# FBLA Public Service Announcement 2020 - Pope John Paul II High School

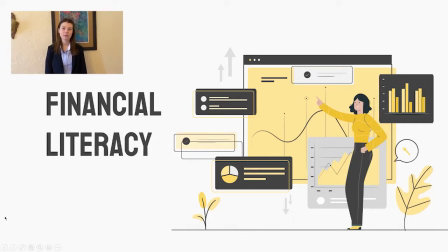Hi, I'm Emily White from Pope John Paul II High School. I'm Amelia McHugh and I'm from Pope John Paul II High School. And I'm Lauren Johnson from Pope John Paul II High School. Today we will be talking about the importance of financial literacy in our education system.
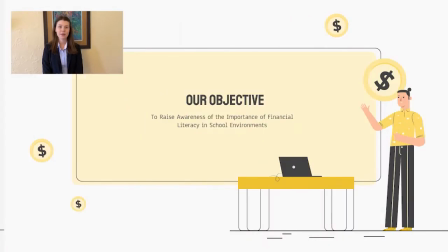Our objective today is to raise awareness about the importance of financial literacy in school environments.
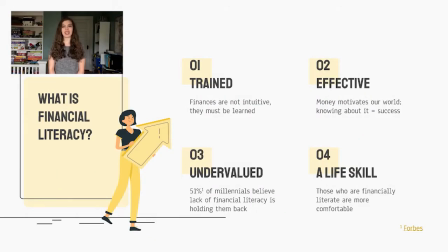What is financial literacy? First, it is trained. Financial literacy is not intuitive. It must be taught. Second, it is effective. Money motivates our world, therefore knowing about it is key to success.
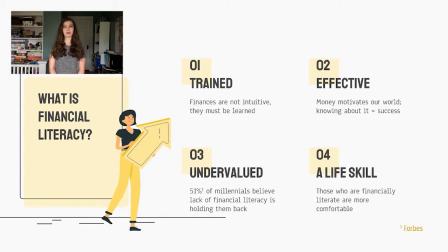Third, financial literacy is undervalued. 51% of millennials believe that a lack of financial literacy is holding them back. And fourth, financial literacy is a life skill. Those who are financially literate are more successful and often more comfortable in their lives.
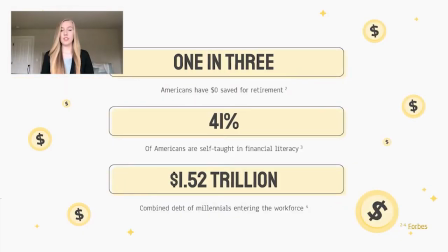To illustrate the gravity that a lack of financial education is having on our youth, we have some numbers to share. According to Forbes, 1 in 3 Americans have $0 saved for retirement. To put it in perspective, that's the same as saying over 110 million people have no plan and no contingency for after the workforce.
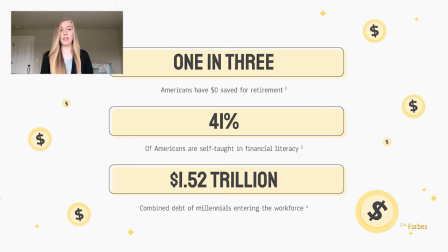Furthermore, 41% of Americans claim to be self-taught in financial literacy. They have no one guiding them on where to go. This leads to an even more drastic number, $1.52 trillion, which is the combined debt of millennials entering the workforce.
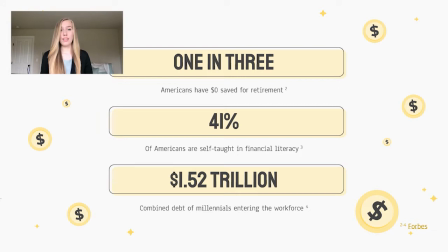This number is astronomical and borderline incomprehensible, and it's unfair that students are subjected to that.
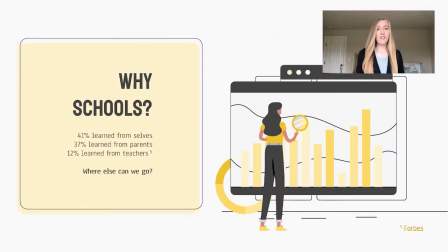Now you may be wondering, why target our PSA to schools? The fact is, 41% of Americans are learning from themselves. 37% are learning from their parents, and 12% are learning from other random sources.
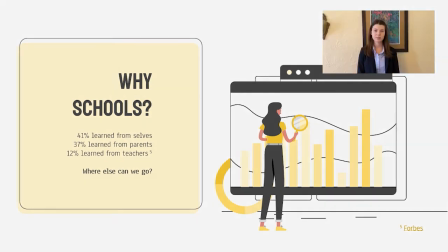Where else do we go? Without further ado, let's get into our PSA.
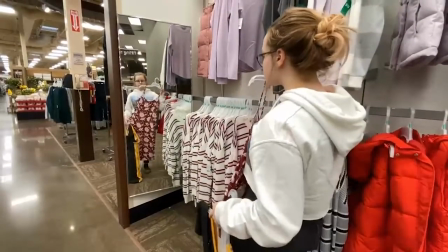About half of senior girls spend 2 or more weeks picking out their dream prom dress, and half of senior boys spend 2 or more weeks deciding who to ask to the big event.
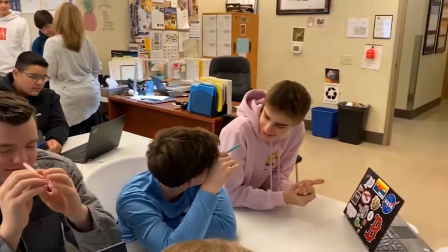But do you know how long half of high school seniors spend learning to be financially literate? 5 hours.
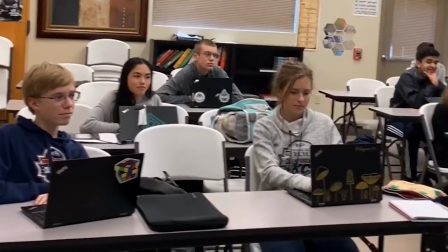Financial literacy is a life skill that most teens aren't exposed to.
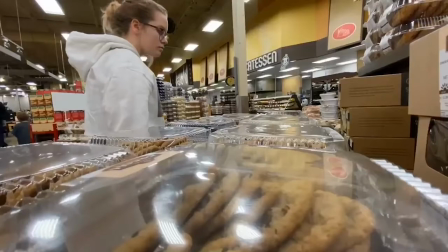1 in 3 Americans have $0 saved for retirement, and millennials entering the workforce have a combined debt of $1.5 trillion.
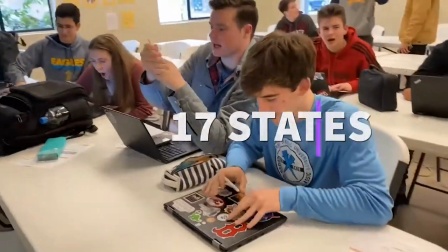Financial literacy could fix this, but is only taught in 17 states across our nation. Save our generation and bring financial education to schools.
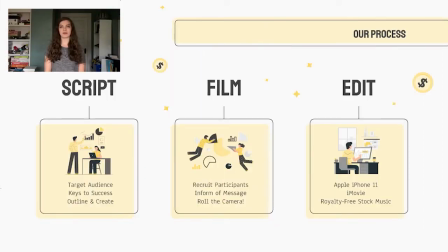Our process can be broken down into 3 simple steps: script, film, and edit. First, we developed a script tailored to our target audience. We figured out what the keys to financial success were, and we were sure to include those in our script. Second, we began the filming phase.
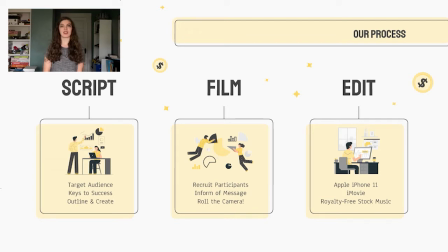We selected actors that go to school with us, as our PSA is focused around financial literacy in high schools. We believed that having high school actors would add to the overall impact of the public service announcement. We also believed that this gave it a more personalized connection to us,
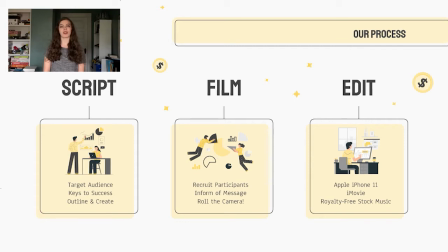as everyone we were working with, we knew not only as students, but also as peers. Finally, we got the cameras rolling. The final step in our process was editing the film.
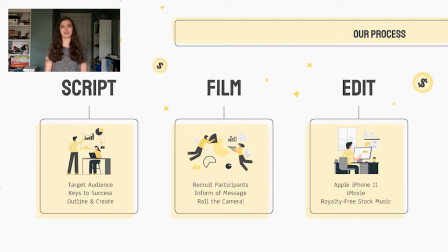We used an iPhone 11 camera to film all of our clips. We used iMovie to cut the clips together and form the final public service announcement, and we used royalty-free stock music as an added effect in the background.
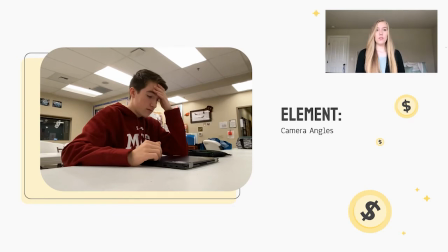One of the most prominent features of our PSA was camera angles. Throughout the video, you'll see a wide array of shots that contribute to a bigger understanding of our picture. For instance, on the left, you'll see one of our subjects at a low angle with a wide frame.
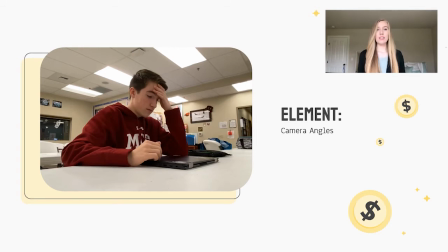The reason we elected to choose this wide frame was because it makes the viewer feel as if they're almost there. When there's a wider variety of visibility, almost like your peripheral vision, it feels more natural and like you're actually participating in the PSA.
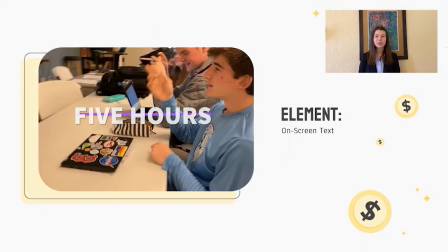As you can see throughout our production, we used on-screen text to highlight important stats and to highlight our message.